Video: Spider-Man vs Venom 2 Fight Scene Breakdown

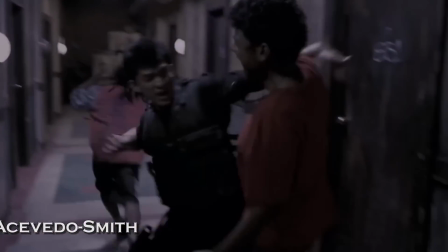(0:05)
Hello I'm Adrian and welcome to Fight Scene Breakdown. Today we're breaking down the awesome fight scene between Spider-Man and Venom from Spider-Man vs. Venom 2 Spider-Man Ultimate.
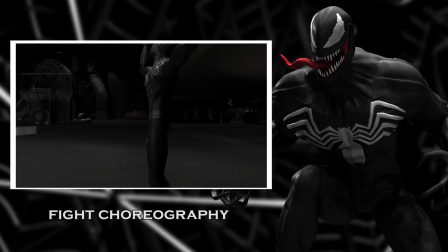(0:13)
What triggers the first move in the fight is Spider-Man calling Venom by his least favorite name, his actual last name Brock.
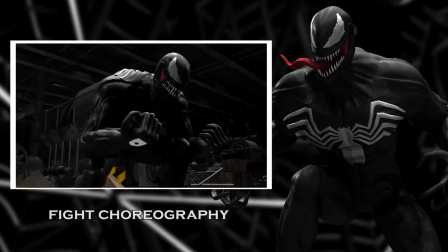(0:18)
Venom flies into a rage and smashes the ground with full force, leading it to crack just like an earthquake.
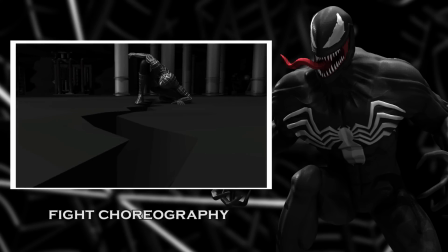(0:23)
But we're dealing with a symbiote enhanced Spider-Man here, so he sees this coming a mile away and after quickly leaping out of danger,
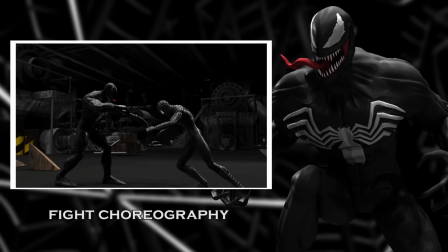(0:29)
blocks a right hook from Venom and follows up with a straight punch towards his chest. He now performs a kick combo that pretty much only Spider-Man can do with his enhanced strength and agility. He begins it by jumping into a roundhouse but then continues to use his momentum from the jump to flip over and deliver a hybrid hook axe kick to Venom's head.
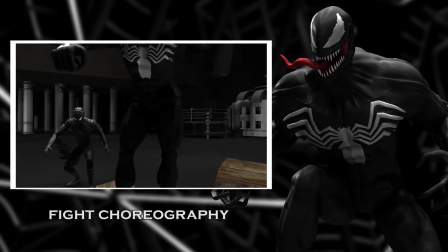(0:46)
Venom's a little stunned from the impressive move and after leaping backwards to gain some distance,
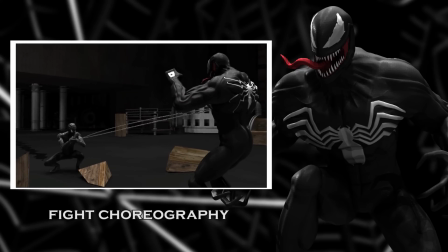(0:50)
fires his organic webbing at Spider-Man who quickly dodges a blast to fire some of his own and deliver a powerful knee to his chest.
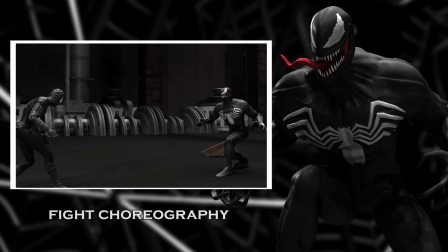(0:56)
Muay Thai's signature move. Venom then executes a classic move from Taekwondo, the double roundhouse kick.
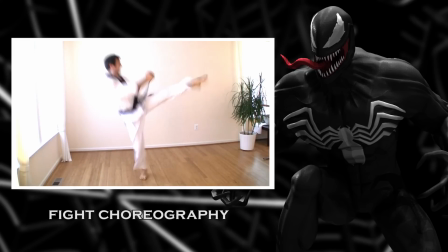(1:01)
This move is effective for covering a large distance while also attacking.
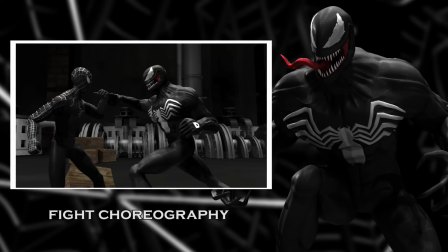(1:04)
Taking advantage of his close proximity to Spider-Man, he follows up with a right hook and a straight punch which are both blocked.
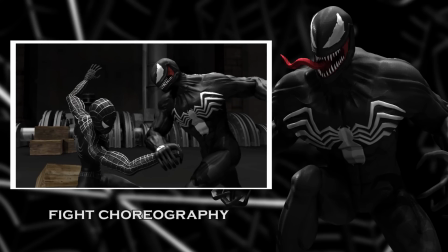(1:11)
Reading Spider-Man's move, Venom ceases the opportunity to wrap his hand around said punch and tosses him into oblivion.
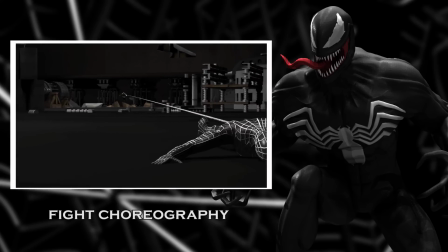(1:16)
Spider-Man is much too far away to go to now so he instead uses his webbing to slam him against several objects around the factory.
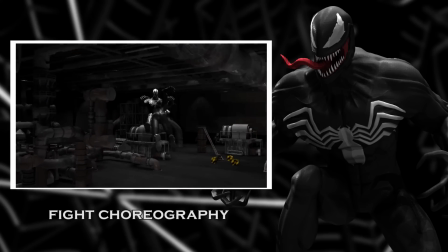(1:22)
As he is swinging his way back towards Venom, he unleashes a punch that sends Venom flying. After a brief conversation, a truly awesome scene where Spider-Man flips and dodges several pieces of factory junk and having a large pipe thrown at him from Venom, the fisticuffs resume.
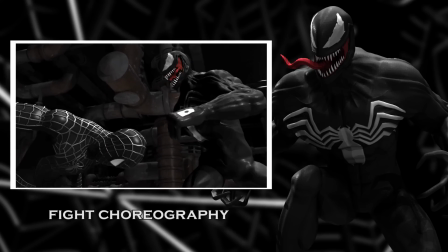(1:35)
Venom launches a straight punch, follows up with two backhanded strikes, blocks a low punch from Spider-Man, and counters with a quick tap to the chest.
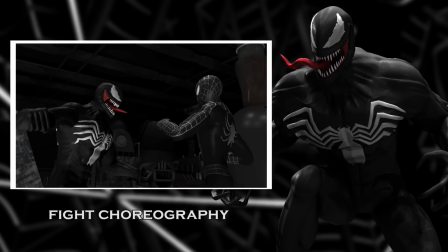(1:43)
Parker throws one quick punch and a really neat roundhouse kick to the head, but when Venom's counter to his kick fails to connect, he launches a powerful punch to the head.
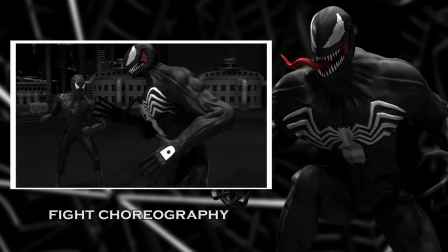(1:51)
Venom quickly blocks a punch and flawlessly executes a jump, spin, hook kick, a technique which is a staple within the flasher moves available in Taekwondo.
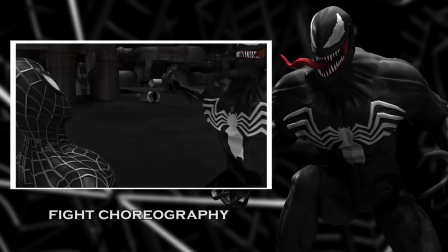(1:59)
A couple of blocks and punches later, Spider-Man headbutts Venom, causing him to punch him in retaliation.
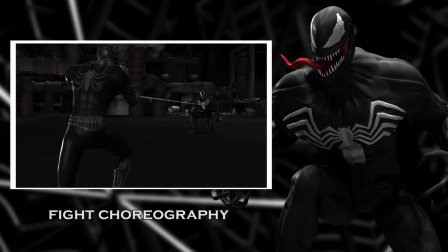(2:04)
After relocating, Spider-Man decides to use the same move Venom tried on him earlier, but does not count on Venom reading said move and turning it back against him, slamming him on another part of the factory. Dodging a web attack from Venom, he quickly swings in to attempt to score a previously landed hit, but to no avail.
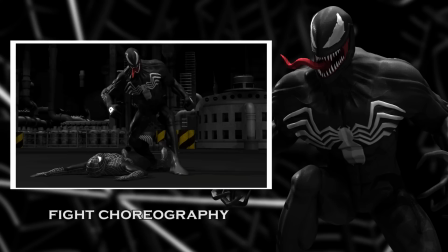(2:19)
Venom stops all his momentum with a mighty punch and slams him into the ground for good measure. Spider-Man wet blasts him in order to avoid Venom cracking his skull like he did to the ground earlier, but he is severely weakened at this point. He attempts to fight back, but Venom has simply overpowered Spider-Man by this time, and after a few quick hits including a powerful elbow,
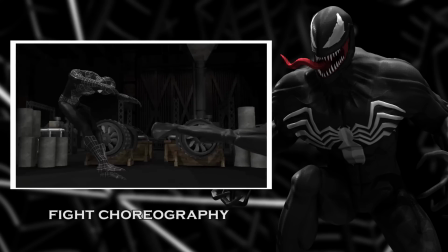(2:37)
lands a devastating spinning back kick, a kick meant to simulate the kicking power and technique of a horse.
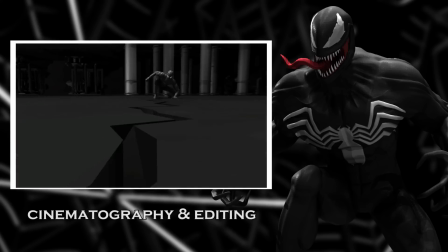(2:42)
What's so fantastic about making an animated fight scene is that your imagination is the only thing limiting you in terms of what you show in how your fighter performs.
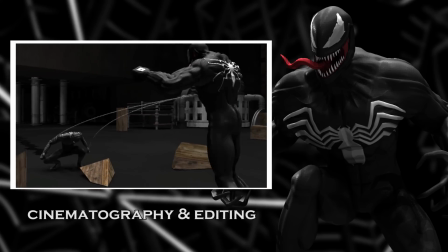(2:49)
In other words, you could stage perfectly executed fights and put the camera wherever you'd like to maximize the effectiveness of the sequence.
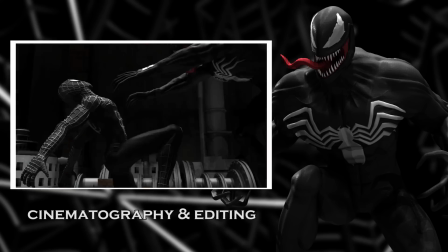(2:56)
In this case, we routinely zoom in when the action requires it and zoom back out to get a better idea of where the fighters are.
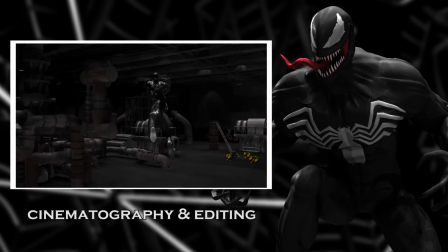(3:01)
We can also follow the fighters when they are in the air and in this awesome sequence right here,
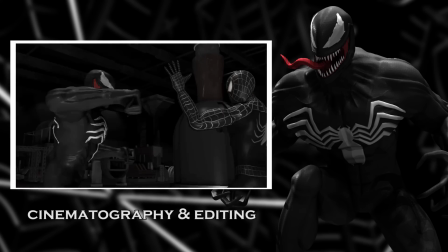(3:06)
can float the camera around them in order to obtain the best angle to see the action without having to cut at all. What should also be said is that when they are punching each other every single hit can actually land, letting us see shots such as these where you can see the impact instead of having to cheat it like in live action.
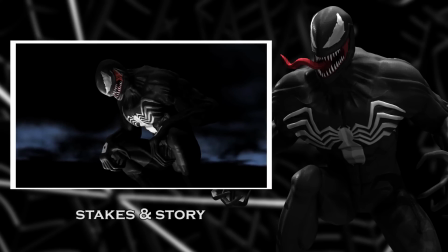(3:20)
I highly recommend watching the full YouTube video as it is a really well done adaptation of the symbiote storyline from the Spider-Man comics.
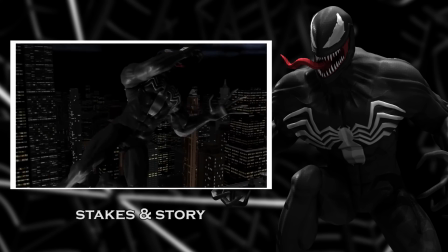(3:27)
In this episode, Venom is sensing that there's something different about him, but can't pinpoint exactly what it is, and of course he ends up running into Spider-Man. The dialogue exchanges are really true to character and serve to give the fight dramatic stakes so we know exactly why they are fighting.
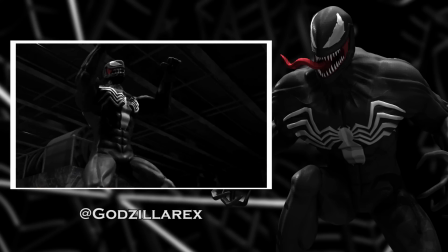(3:41)
Spider-Man vs. Venom 2 is a very well-made,
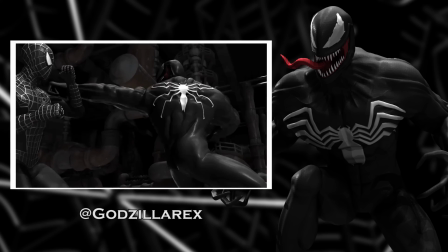(3:43)
animation with perhaps the best fight scene I've ever seen between these two characters and I recommend it to any Spider-Man or martial arts fan out there.
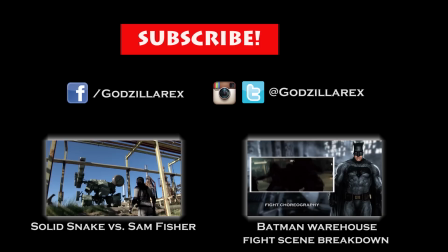(3:51)
What did you guys think of the fight? Which fight would you like me to analyze next? Subscribe and you can follow me on my Twitter, Instagram, and brand new Facebook fan page, Godzilla Rex.
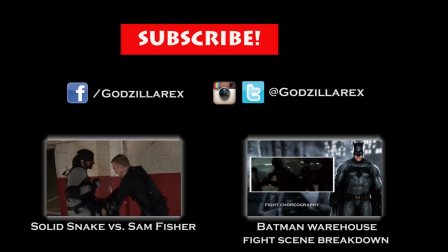(3:59)
See you next time.